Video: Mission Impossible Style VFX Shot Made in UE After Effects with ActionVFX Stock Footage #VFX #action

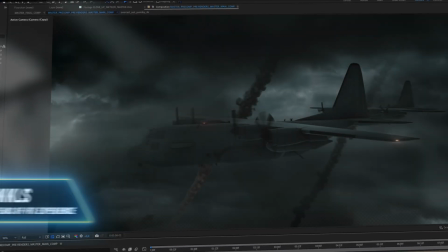(0:00)
Today I'll be taking you behind the scenes of this awesome VFX shot I created using only After Effects and stock footage.
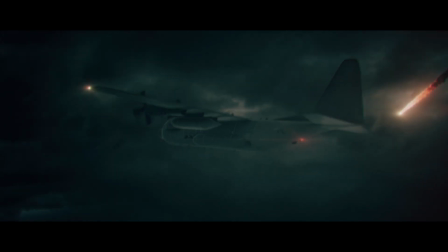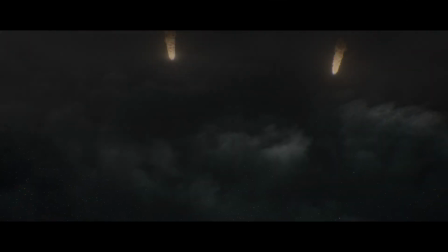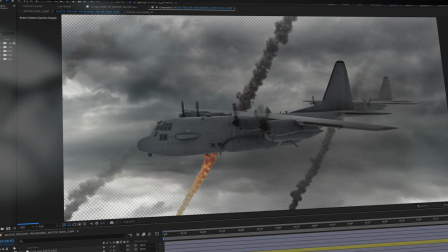(0:21)
This shot involves some pretty complex compositing techniques and layering a ton of stock elements to bring everything together into one epic moment.
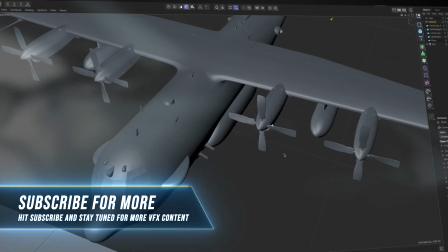(0:32)
First I found this awesome airplane model that I brought into Cinema 4D to create a simple camera animation and just overall plan out the shot.
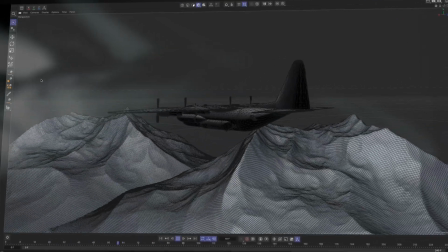(0:40)
Nothing too crazy, just enough movement to give the scene some energy and help figure out how the element should be placed.
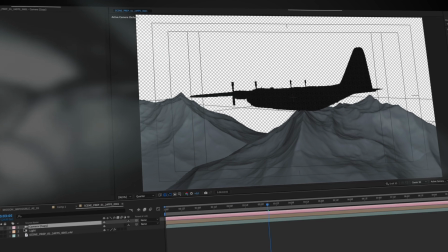(0:47)
I then imported the Cinema 4D file directly into After Effects using Cineware and started building out the sky environment.
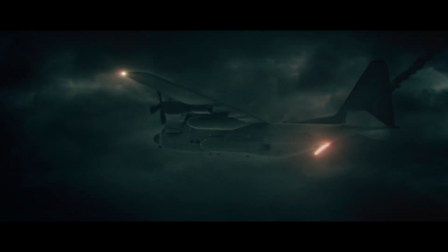(0:55)
This part was all about stacking a bunch of cloud elements and background assets to create that high altitude atmosphere.
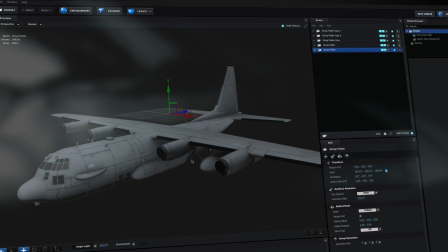(1:02)
I then used Element 3D to import the plain 3D model and created some controllers for the propellers to get that spinning animation working.
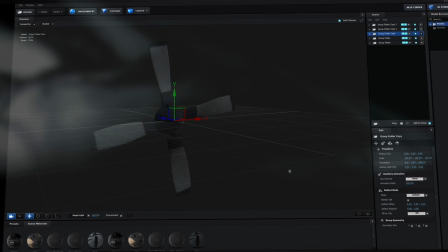(1:09)
It's all those details that really help to add that realism.
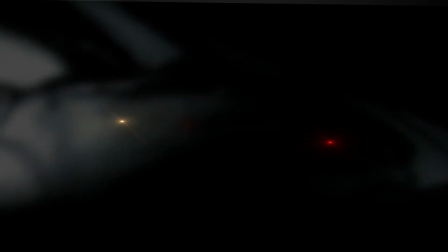(1:16)
I also set up 3D lights to follow the plane and used a reference clip to animate the blinking lights so they feel natural just like we see in real life.
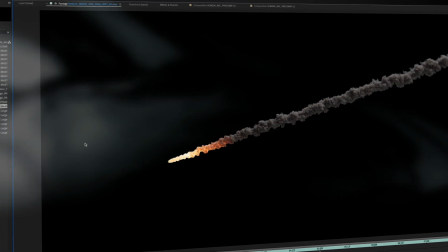(1:24)
And this is when the fun starts. I used these awesome Action VFX media elements and started compositing them into the environment.
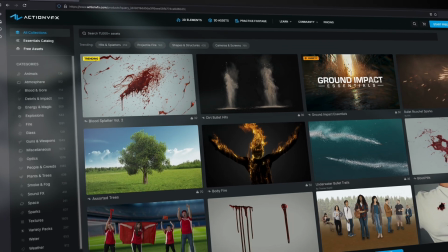(1:31)
Action VFX is a leading provider of high-quality VFX stock footage for filmmakers, game developers and VFX artists.
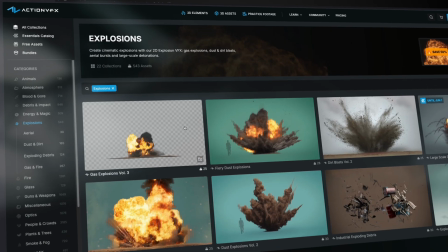(1:38)
They've got over 11,000 assets, explosions, smoke, fire, debris, water, you name it.
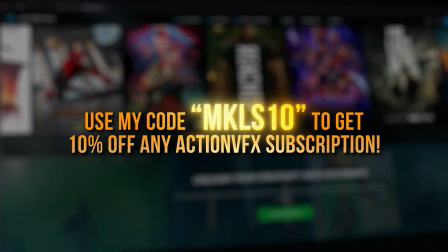(1:44)
You can find a link in the description down below and you can also use my code MKLS10 for 10% off of any Action VFX subscription.
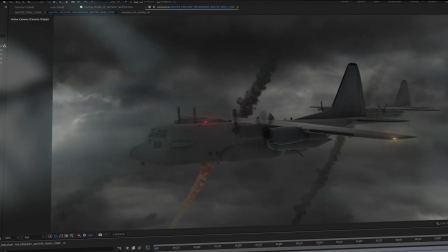(1:52)
Link is in the description down below. To make the shot even more epic, I decided to add an additional plane in the background that one of the meteors collide with,
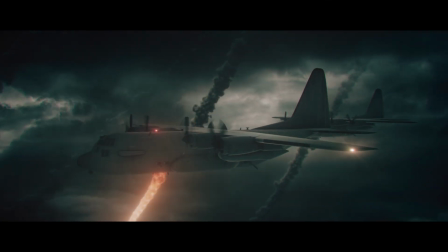(2:01)
ending up in an epic explosion right before the scene cuts. To bring it all together,
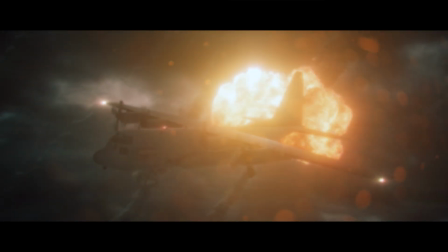(2:05)
I layered some various lens effects and of course some epic camera shakes to help blend everything together and give the shot that final extra punch.
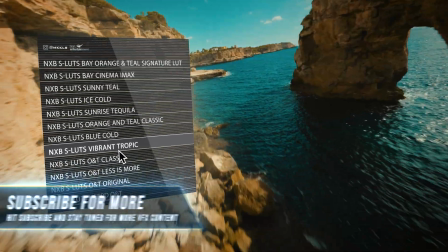(2:13)
Color grading using my own personal LUTs, which you can also find in the description down below. All you have to do is apply the preset you find that works best for the shot and you're pretty much good to go.
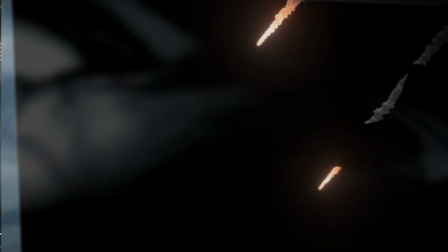(2:24)
So the biggest challenge in this shot was probably getting the cloud elements to feel right and also dialing in the perfect amount
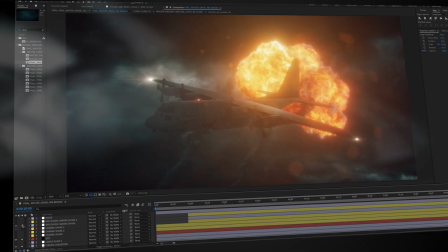(2:30)
of glow on the meteor effects. that balance took a lot of tweaking and of course there's always room for improvement.
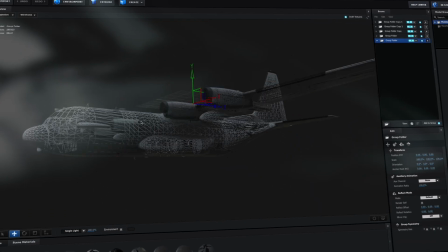(2:36)
I could easily spend forever fine-tuning every detail and going all in with some crazy Houdini simulations.
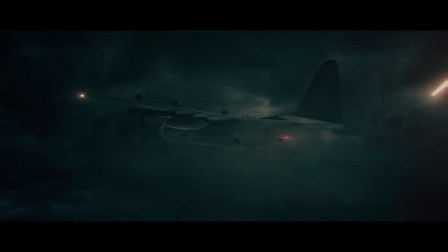(2:42)
But honestly this really showcases the power of compositing with high quality stock footage.
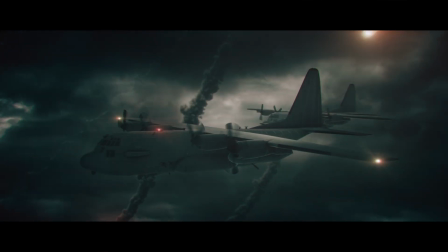(2:48)
It's amazing what you can achieve in a short amount of time when you have access to these great assets.
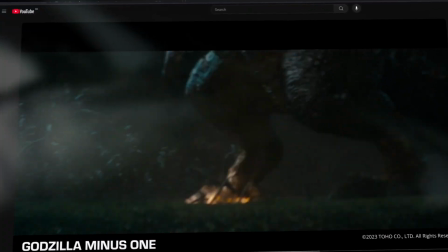(2:54)
And fun fact some of these explosion elements were actually used in the Godzilla minus one movie.
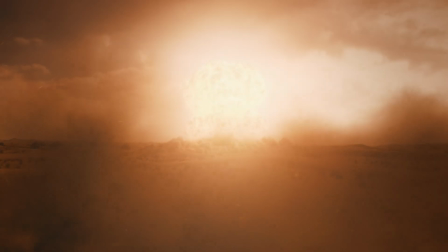(2:58)
If you haven't already make sure to check out my free shockwave asset and also take a look at my unreal engine x houdini course if you're interested in tackling
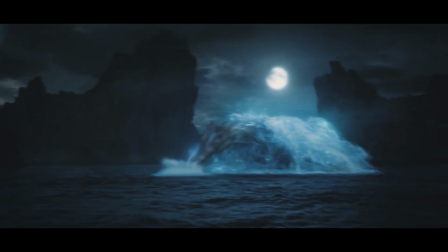(3:06)
large-scale water simulations and complex vfx workflows i really hope you liked this video please leave a like subscribe and comment for more and
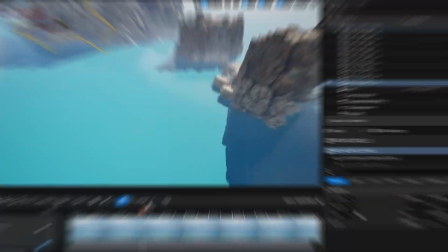(3:14)
if you want to see more breakdowns like this in the future hit that bell for notifications and i'll see you next time